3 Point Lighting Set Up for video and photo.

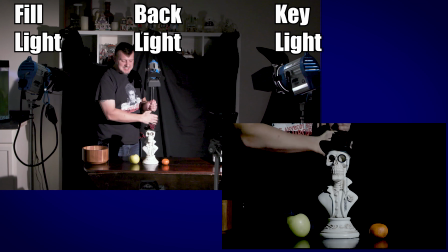[4:00]
Normally, you would not want a light stand in your shot, but this is just to show you, and then I'll show you how you can do it without, if you don't have a boom arm, how you can put the light back here. So we'll go over that in a minute, but this is just fundamentals of this. So right now we have what's called a Rembrandt.
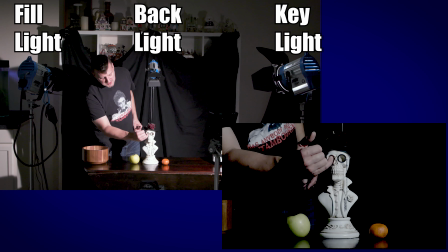[4:18]
When they call it a Rembrandt because of what it does to the nose right here, it makes a little triangle from the shadow.
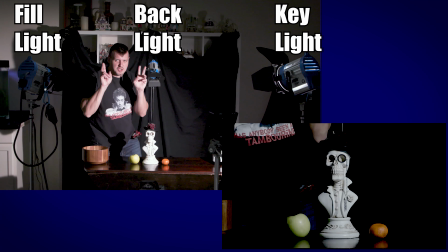[4:23]
I mean, this is pretty much your standard, textbook 3-point lighting.
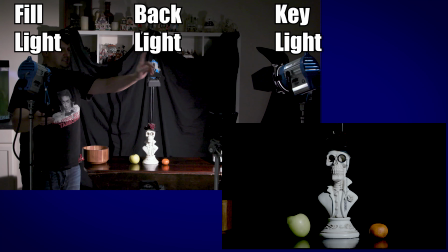[4:31]
As we bring our fill light in, now remind you, that's 650 watts. This is 300 watts. They're about the same distance,
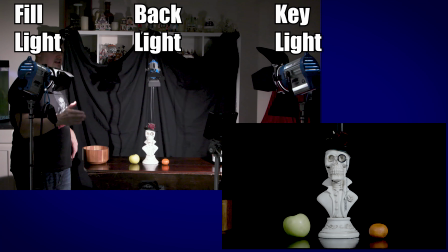[4:38]
and you'll see it's just adding enough light as I flag through it to fill in our subject.
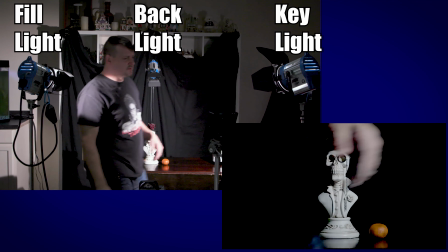[4:45]
It's not taking over the key light. Let me kill the fill. Let me kill the key.
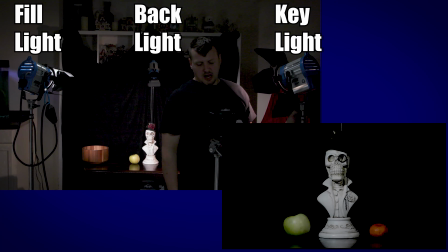[4:51]
And you can see that drop, that power drop. Now,
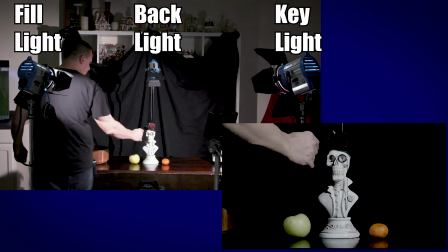[4:59]
you can see there's probably a lot of shadows going on and all this little texture stuff, some cross shadows.
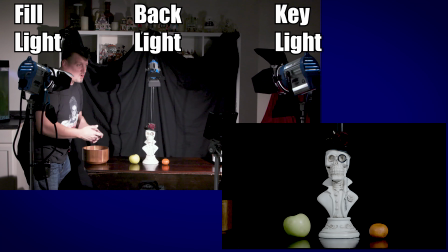[5:05]
Where there's light, there's shadows. You're going to get that. Normally this stuff would be softened, diffused, all this other stuff.
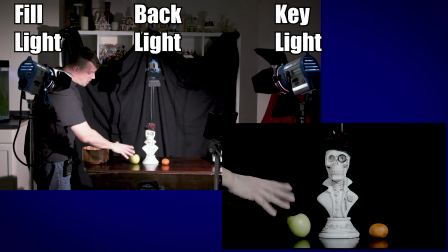[5:11]
So like I said, this is just a raw shot at everything.
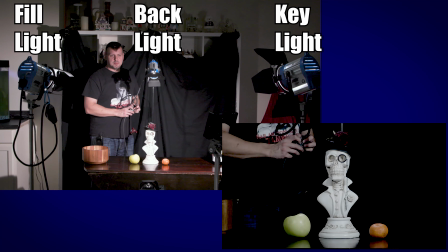[5:17]
And then we'll add our backlight, which is going to add our little bit of depth. It's very subtle, but we'll add our backlight.
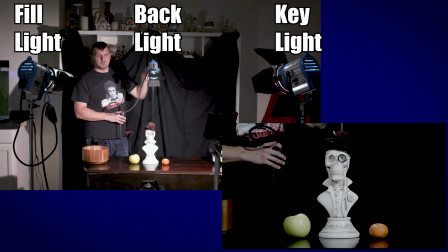[5:27]
It's honestly, I feel a little underpowered for what we're doing with the front lights.
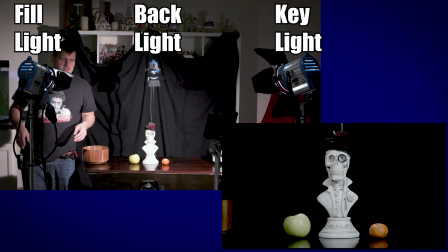[5:33]
Normally that would be a lot more diffused, but just using this kit as is,
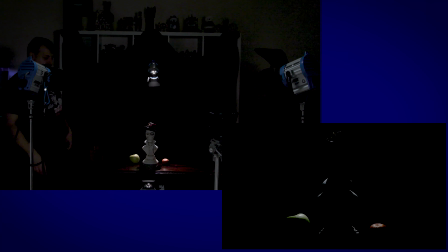[5:40]
that's what's going on. So let's kill everything except for our backlight. This is where I think we have the most fun with everything. I'm going to take my gloves on, put my gloves on, take my gloves on, yeah. Now, as this Arri kit is all tungsten, everything's hot, so I'm going to put my gloves on to work with it.
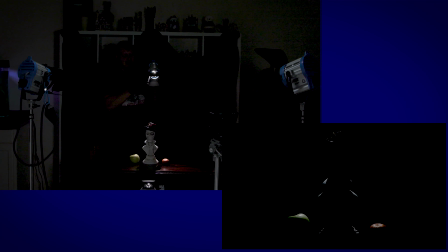[5:59]
But as you can see, this is our light directly behind them. So this would be a hair light. Let's just move our stand out of my way. This would be a hair light right now because it's hitting your hair area. But let's just see what it looks like as I move our hair light to a little more of a side light.
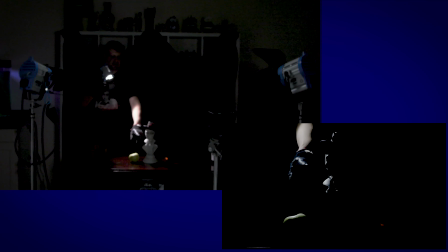[6:18]
Now, it's still a backlight, but notice what it's doing to our subject. It's starting to fill them in a little bit. So that's where you're starting to get in what's called a scratch light. Truly, a scratch light is where we come from this angle. And you can see the difference in that look overhead to a scratch light.
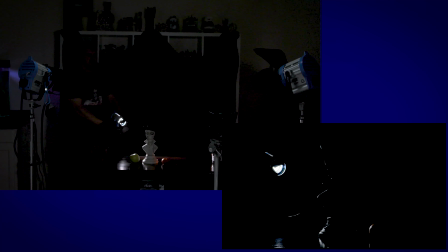[6:37]
Big difference in our subject. Now we're losing our orange over there. I would have to bring the light back or give the orange its own light, or we move it forward a bit, or we need a bigger source because this is a small source.
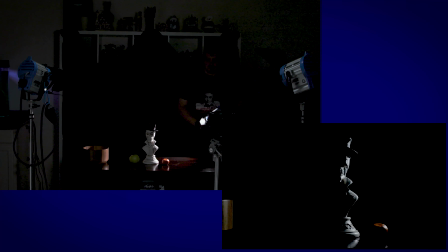[6:55]
But let's just move our backlight around a little more. As we come around here, you can see what's going on. Now you see how the light, I can get this one small enough, I can get it right behind our subject.
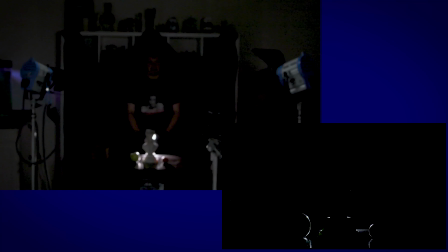[7:11]
We can even do a backlight from right there. Now you see how it's hitting everything? Because you got to just think, where's your source of light coming from? Is what's going to make a difference. Now you can have a practical in shot, you know, anything that's a light or anything like that, and you're going to scratch.
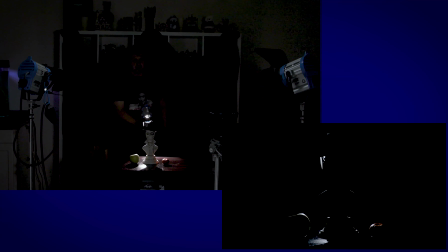[7:26]
We're getting this nice scratch along the surface. I can fill all that in. You can still get that out of shot. If we get the angle right, I'm running out of space here. It's a matter of depth.
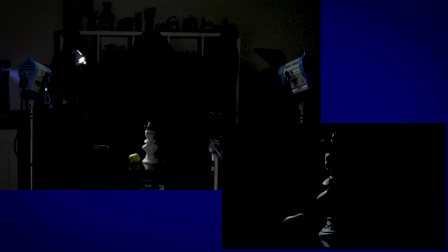[7:39]
But I think understanding your backlight is a huge thing because that's what's giving you that kiss on their shoulder. That's what's giving you that look on the shoulder. So let me go ahead. I'm going to leave this backlight over here on the side because I think it looks a little more interesting. We'll focus it down a bit.
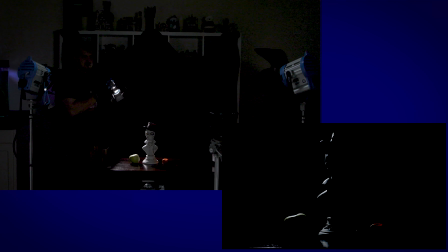[7:58]
And it's hitting our camera, so let me get it off of the camera. There we go. Flag it. So I'm not hitting the lens anymore.